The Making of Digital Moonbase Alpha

Wes Sargent. Let's take a look at some of the things we've been doing at Moonbase Alpha.
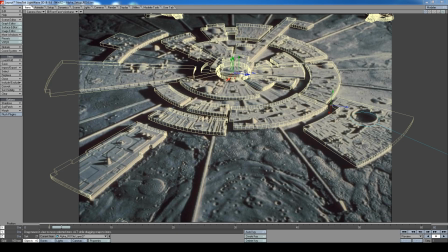You can see a digital overlay of Moonbase Alpha. A technique that I would use to reconstruct a model that was already done was to take whatever photographic reference I could find and
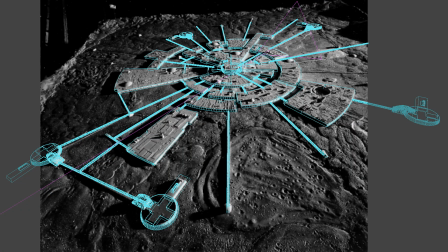collect all that and cross-reference and
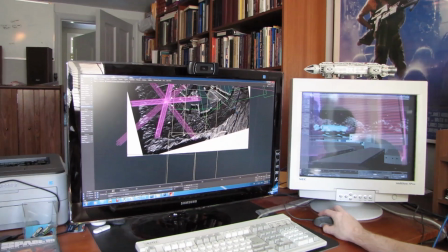apply my digital blueprint over top and just make sure that everything matched up
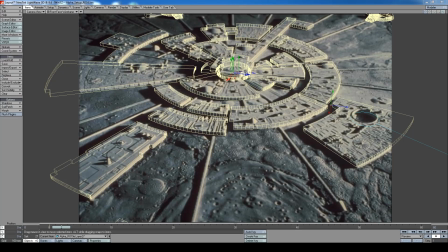as well as possible. It's not an easy thing to go and recreate something that's so detailed as Alpha.
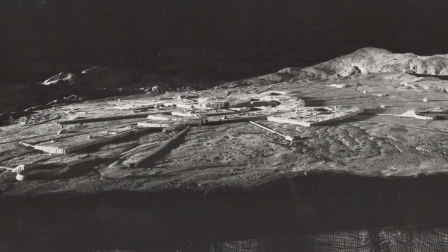A model that was done in the 70s. It's much easier to create something from scratch.
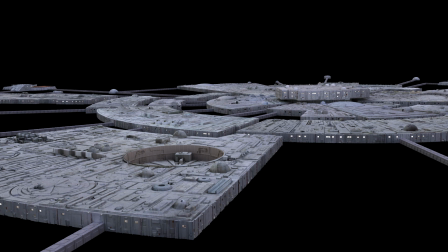So a lot of time and effort went into just purely research.
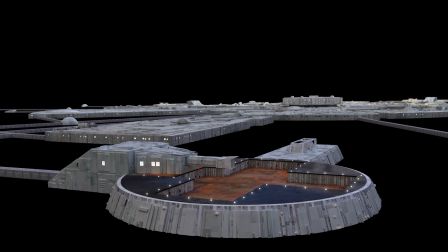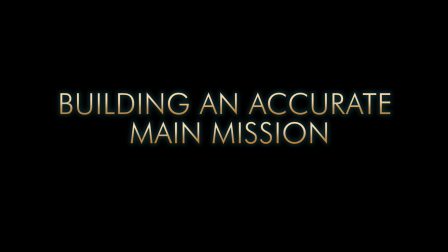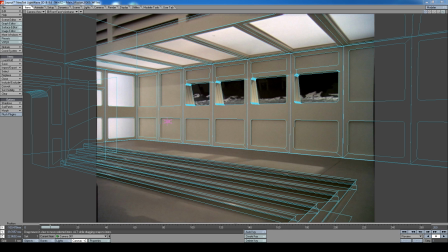In order to get the interior set of main mission Commander Koenig's office just right, you can see here that we had to do a overlay with a digital blueprint just to make sure that everything was in place,
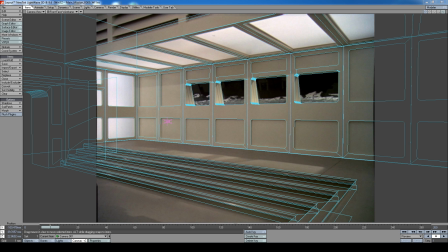all the windows and panels and everything was where it was supposed to be, and cross-reference these with other photographs.
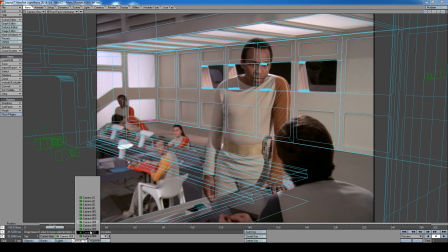One careful thing to note is that it was very important to remove any lens distortion,
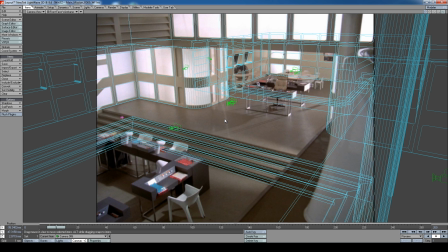which is inherent in most cameras and certainly would not give you a proper fit.
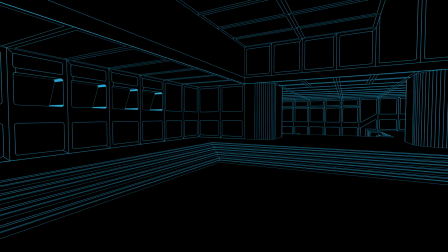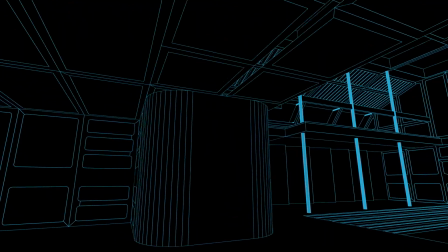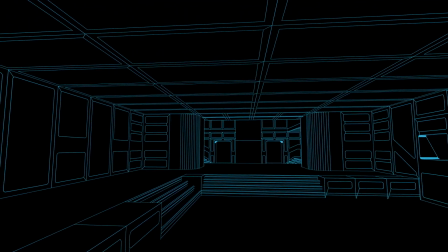Once we had main mission Commander Koenig's office built in blueprint form,
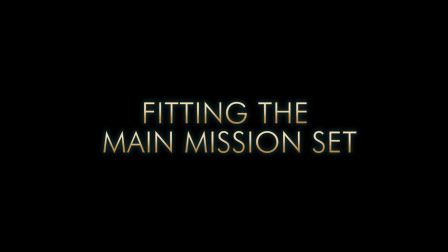the issue became where do we place it within the tower. It seemed to me that we had three possible locations, the north, south, or west or port side of the tower.
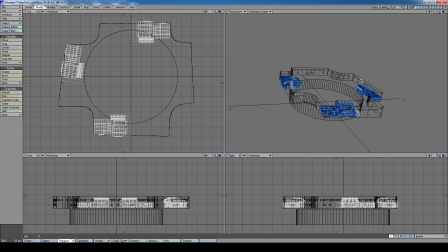And we had discussed
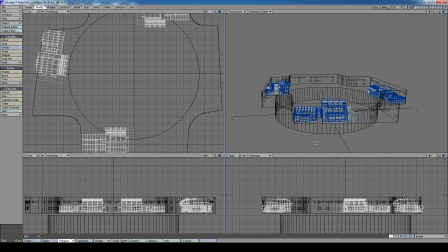possibly locating it well within the tower itself so that we would not see it protruding out at all. There's reasons why I thought that maybe this might not be a good idea.
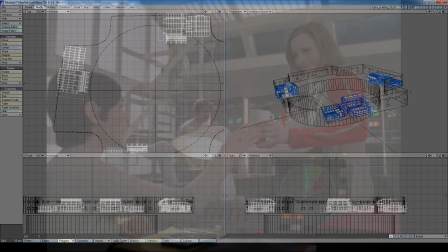One, that when you're inside the balcony looking out through the windows,
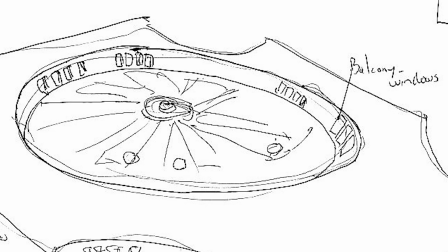even though we did devise a way to actually be able to see up into space with the
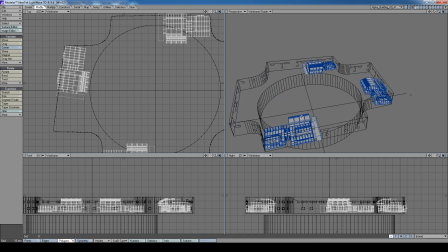ceiling panels retracting, it still would not leave unrestricted viewing from the side,
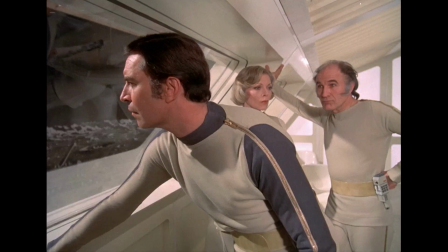so you would see the interior of the tower.
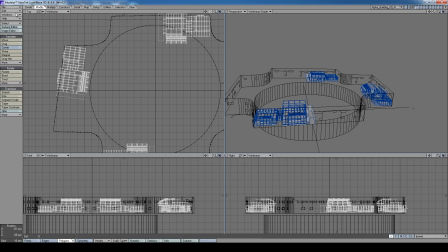So instead, the set was moved higher to be a little bit more consistent with probably where it would have been in the original,
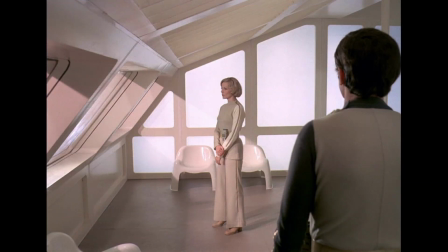and also give unrestricted viewing access
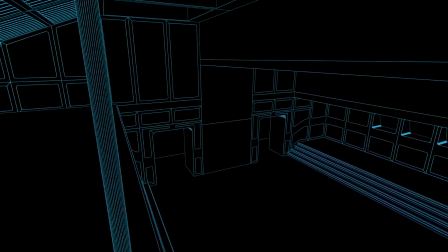out the big bay windows that were on the balcony.
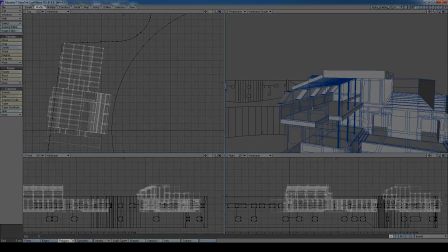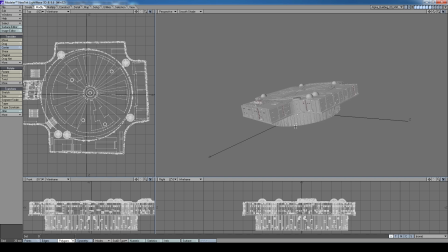There were three different, at least that we can count, three different versions of main mission.
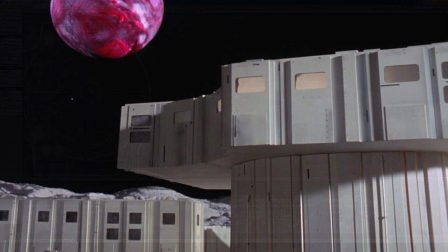One version we saw in Garden of Puri, which was a smaller kind of tower,
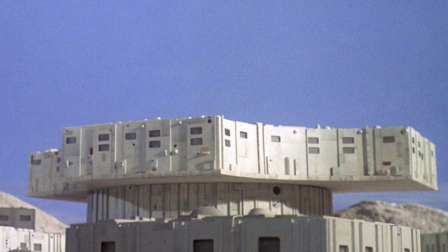and another we saw in other episodes like Last Sunset, which was a larger tower, and it had more windows and had more detail.
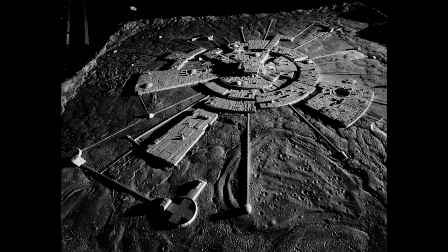And then the third version that we saw was a version that was included on the big tabletop version that they built of the entire Moonbase.
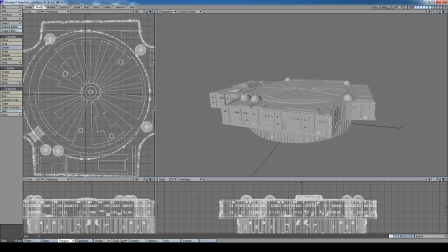So one of the challenges in this project was to be able to reconcile the various scales that were all different,
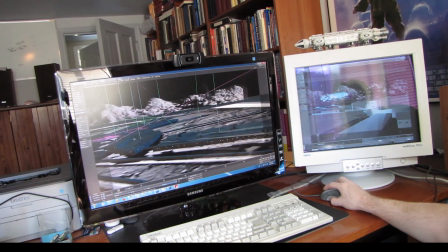and trying to bring those into harmony so that if we did a shot where we flew
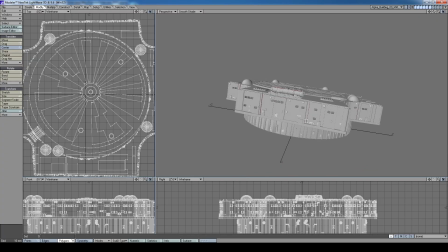into Alpha from the distance, we could come right close to a window and everything would be living in the same world.
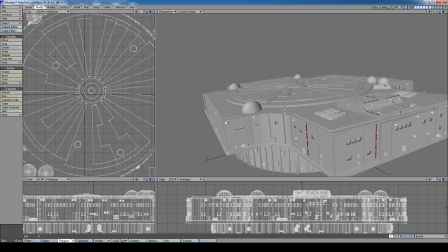So we had to do certain things like readjust the size of the windows, which are much smaller than what we saw in the larger scale models of main mission,
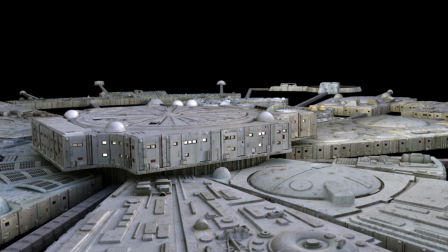but they're consistent with the rest of the Alpha base.
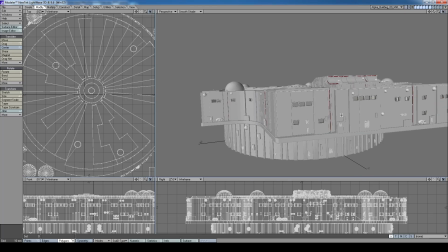You'll notice as well that we've had to
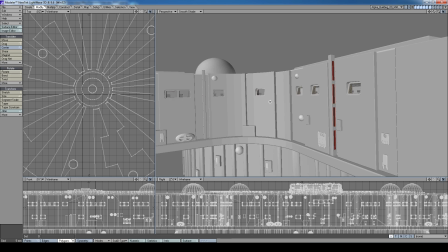taper the windows and set them in on a slant,
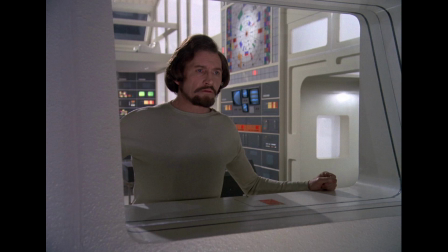which is consistent with how the original set was.
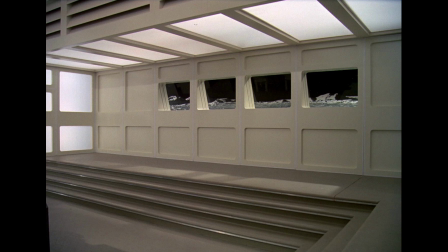And if you're inside main mission or Commander Koenig's office,
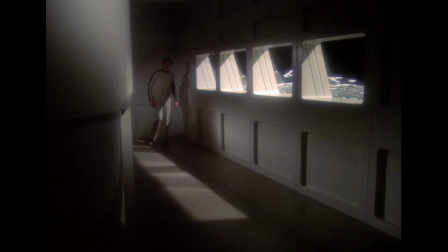you can tell that the exterior windows have that slanted back look.
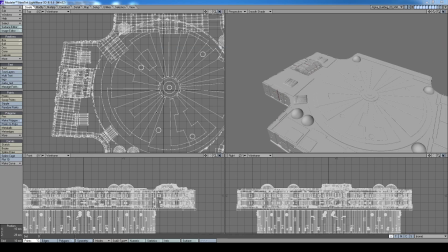In the original series, we did not see the top of the main mission tower that closely. I think the best view of it might have been from the episode Alpha Child.
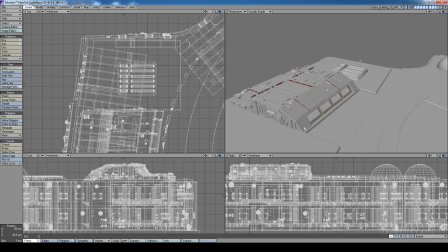Now we can see visible the balcony windows that were a very integral part of the interior set,
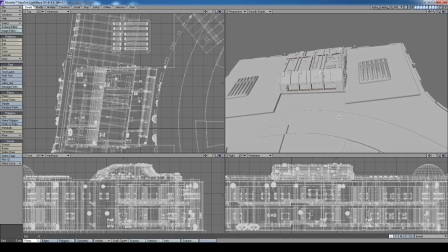and they've been placed carefully so as not to be too
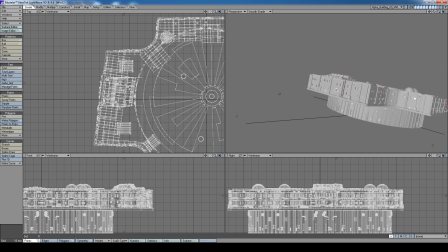obvious and distracting if we were to see Alpha from various different angles,
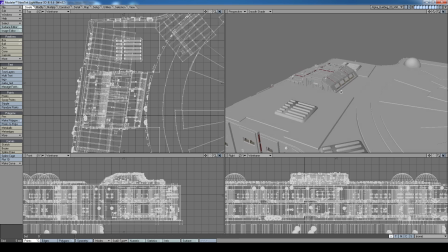but still able to accommodate the real-world scale of the main mission set.
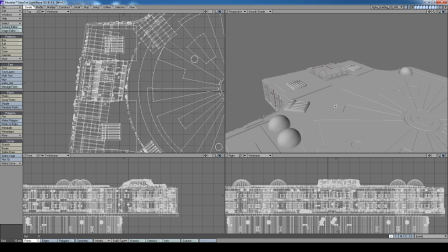Should we ever need to get close to the top in any particular shot,
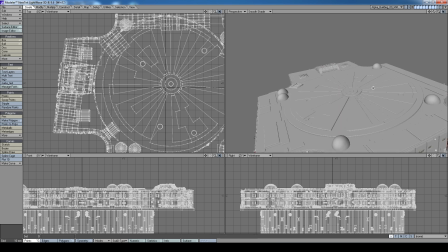we will of course have to add more detail to make the roof hold up.
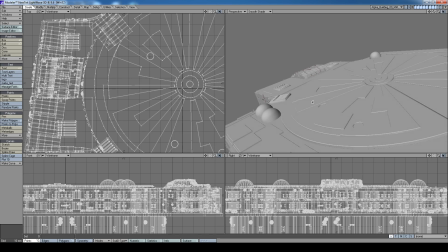But this is
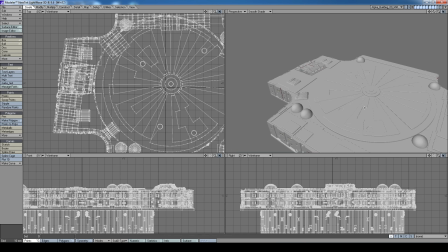an attempt to be very faithful to what the original model was and the original series, and also be able to solve some of the
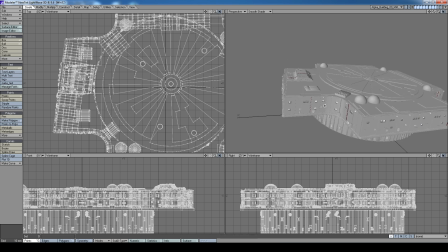inconsistencies that they did not have a chance to properly deal with in the original.
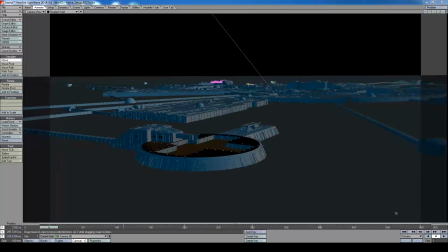This is our digital Moonbase Alpha. You'll notice that it's very highly detailed.
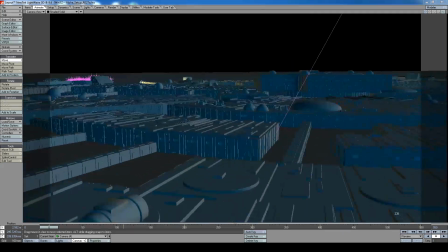The objective was to create a version that looked very similar to what the original did,
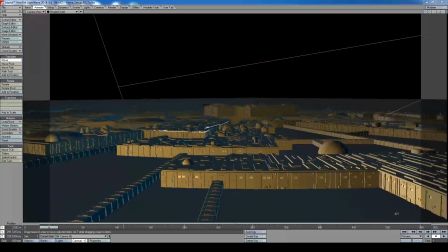as well as hold up to close-up shots of any particular building.
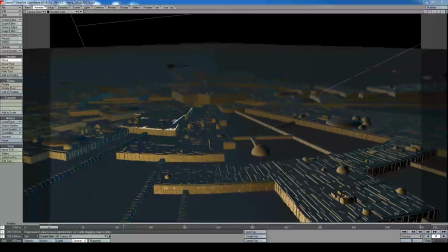The advantage of this particular alpha is that,
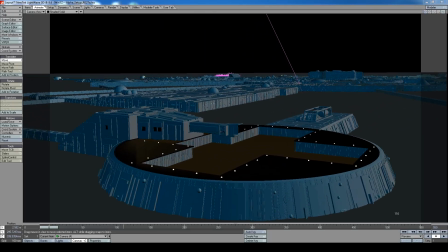unlike in the original series where they had to rely on matte paintings and other scaled models,
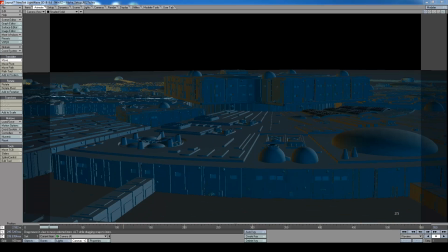we can do everything all with one model, move the camera wherever we need to,
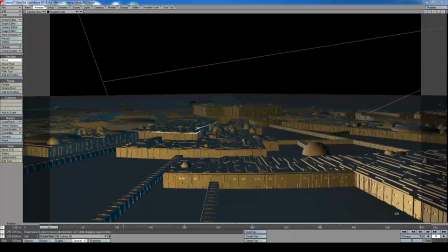have an eagle on the launch pad, see it lift off. We can do everything all in a self-contained scene.
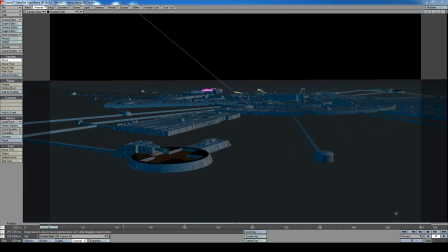This gives us enormous freedom when creating shots.
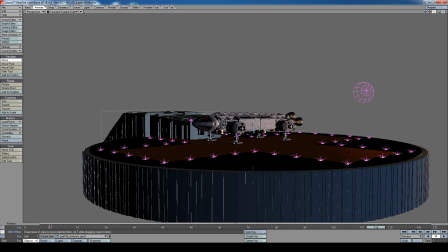Here's a view of the eagle and launch pad in OpenGL.
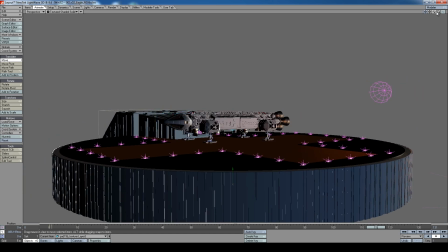You can see the launch pad differs somewhat from what it looks like in other shots from the show,
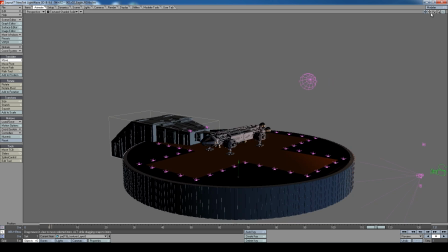but in this particular recreation, the sides of the launch pad were vertical, straight up and down,
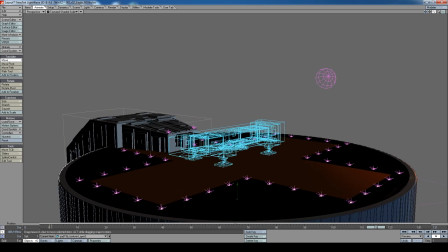something that we didn't usually see, but was necessary in order to recreate this shot.
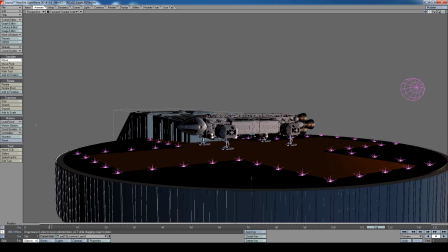The eagle was a labor of love.